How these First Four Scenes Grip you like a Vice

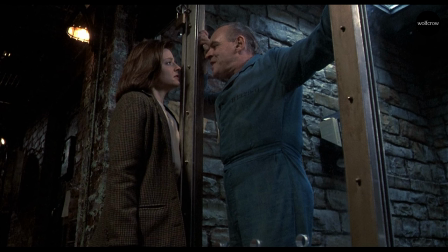32:29 It's just sheer desperation on his part because he wants to do the right thing. He wants to say the please, the thank yous, to be the proper gentleman. So he gives her a clue being a good sport, just to even the odds.
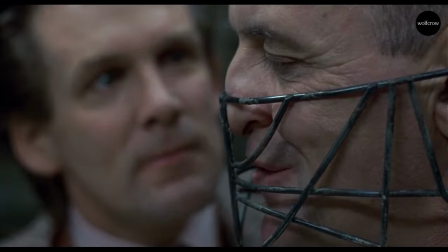32:43 But this is why. The tense soundtrack by composer Howard Shore creates a chilling atmosphere, amplifying the tension throughout these scenes.
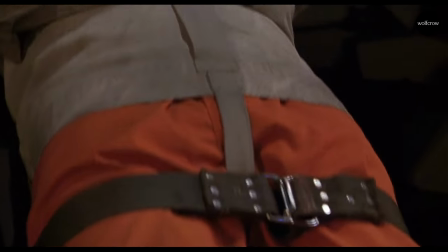32:51 In the first scene, you have a very different kind of music playing, which contrasts with the visuals that you're looking at.
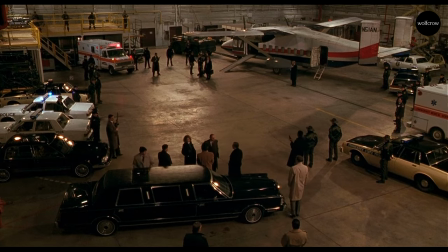32:57 But by the end, it all comes together.
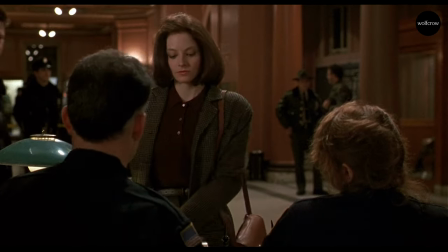32:59 The editing gets faster and faster as we get to the end, the climactic point of the fourth scene.
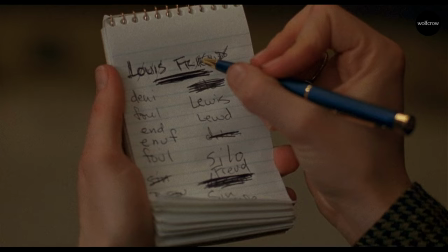33:07 And you could say this is the first big, the inciting incident of the story, something that starts the story.
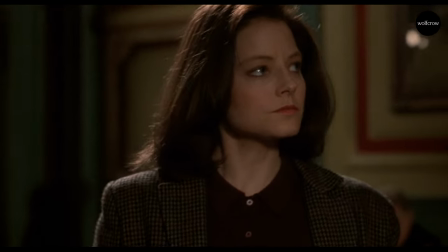33:13 There's a lot of reaction shots of Clarice in the editing because obviously Jonathan Demme wanted the audience to identify with her.
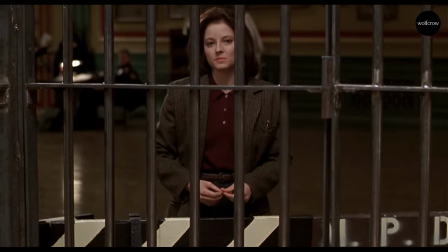33:21 She's the protagonist of this story completely. Hannibal Lecter has very few scenes.
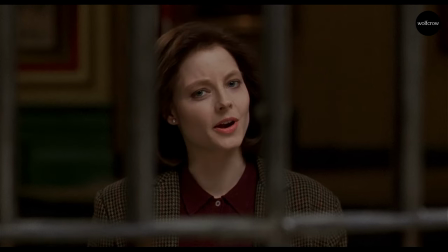33:26 So it was so critical to have an actor of the caliber of Jodie Foster to play this part.
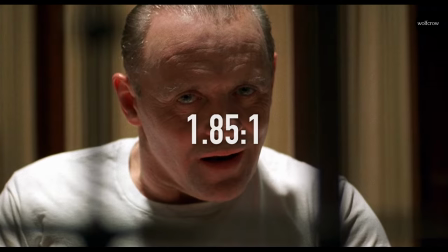33:32 The other things in terms of cinematography is the aspect ratio. It was shot on a standard 1.85 to 1, which is DCP flat.
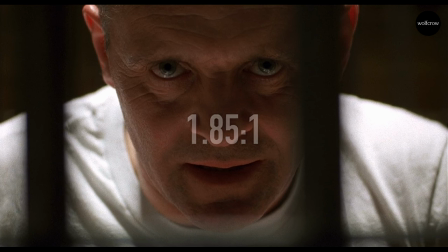33:41 It has more vertical space than the 2.39 or scope ratio, which gives us more of a face to see in the close-ups.
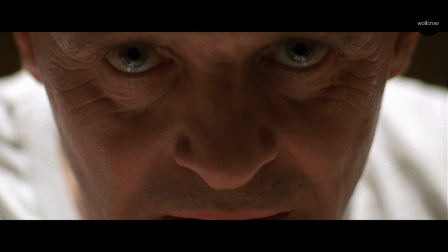33:51 So if you imagine you crop it for a scope, you lose a lot of the face. and the close-ups were very important for the feeling of this film.
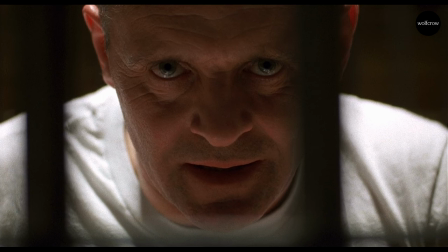33:59 The use of close-ups being a powerful symbol in filmmaking is not new or unique here because you have this famous saying by Alfred Hitchcock,
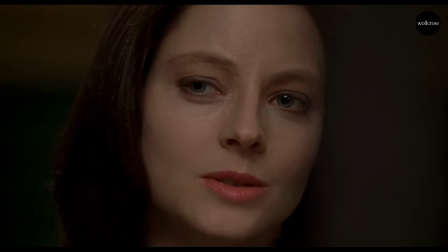34:08 the most important thing should be the biggest in the frame. It's been used a lot ever since cinema started.
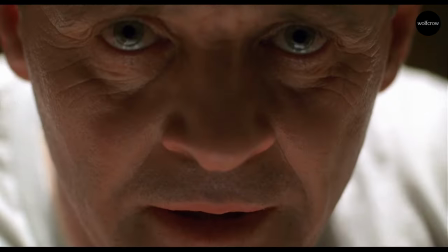34:14 So having two powerful actors fill the frame, when they're doing such a great job, you don't need anything else.
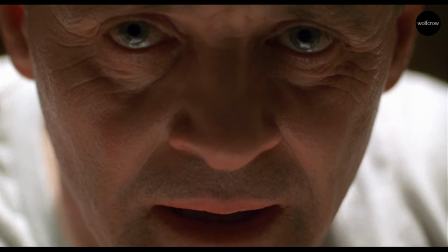34:20 You just don't need any background or any added gimmicks. you don't need to move the camera unnecessarily,
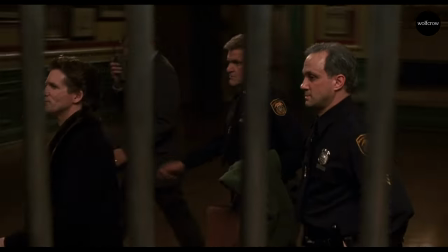34:26 you don't need any fast editing, just having great actors perform is thrilling enough.
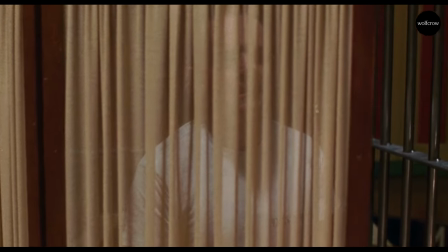34:31 A lot of this film is about male authority and power over Clary Starlin, and women in general maybe.
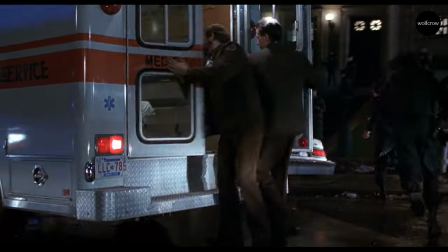34:37 And it was seen that Hannibal Lecter is the only person that appears
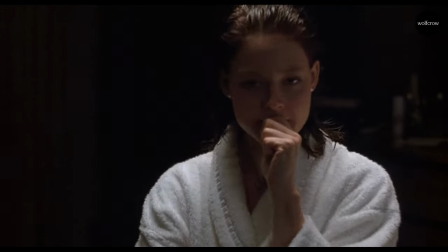34:42 to have some sort of decorum that seems to give her the respect that she deserves.
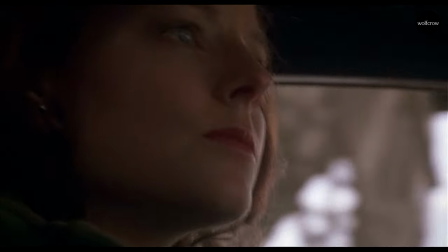34:46 And everybody else makes light of it, or abuses her, or tries to manipulate her, or whatever, But he,
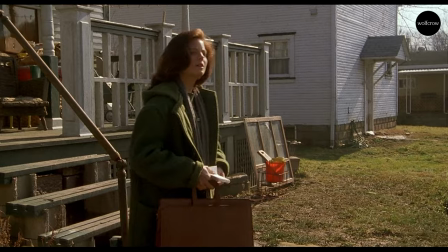34:54 yes, he does try to manipulate her, but within reason, by playing a game where if she loses,
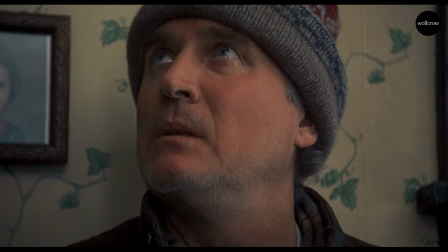35:00 she loses, but it's a fair game. So he's really giving her the respect by saying, you know, you're worthy to be playing against.
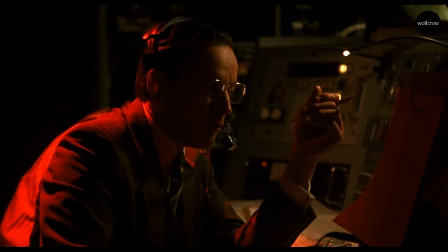35:08 And the key takeaway is the point of view of the story is of a female character.
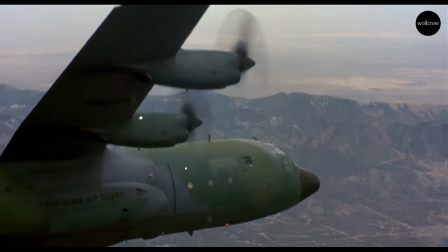35:15 The primary audience for horror films are males. It's a male audience.
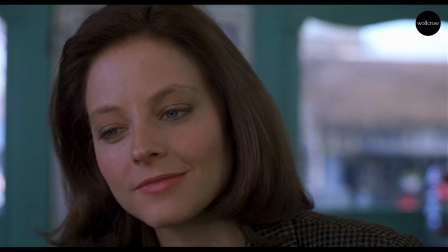35:19 So trying to get a male audience to identify with a female character, that's why Jonathan Demme won an Oscar.
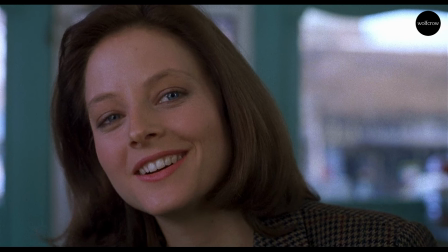35:26 For being able to get some of the feelings that a woman goes through every day and translate that through the medium of cinema. So everybody watching it feels what she's going through. And that's an amazing achievement as a director.
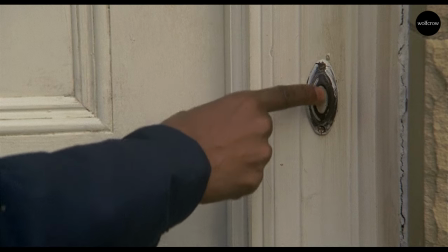35:41 I hope you found this video useful and enlightening. If you like more videos like this one, please let me know in the comments below. please let me know how I can improve them.
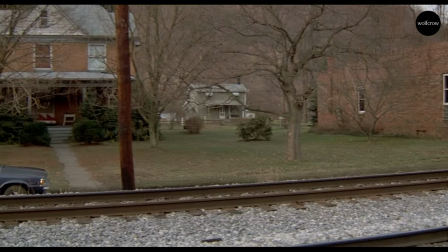35:49 I've been making all sorts of videos over the last 10 years on this YouTube channel.
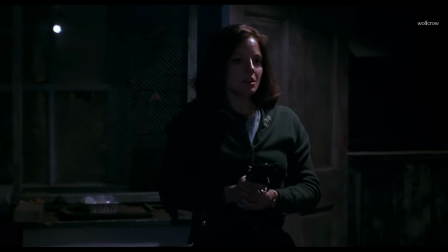35:54 I really like to go in depth into certain movies and scenes and cover cinematography and other filmmaking aspects
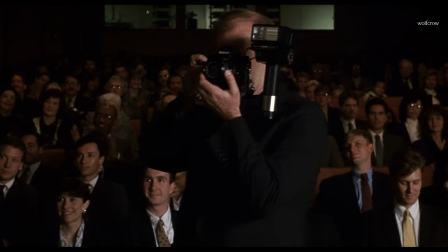36:02 because sometimes we don't realize the amount of effort and the amount of detail that go into putting something together and making something work.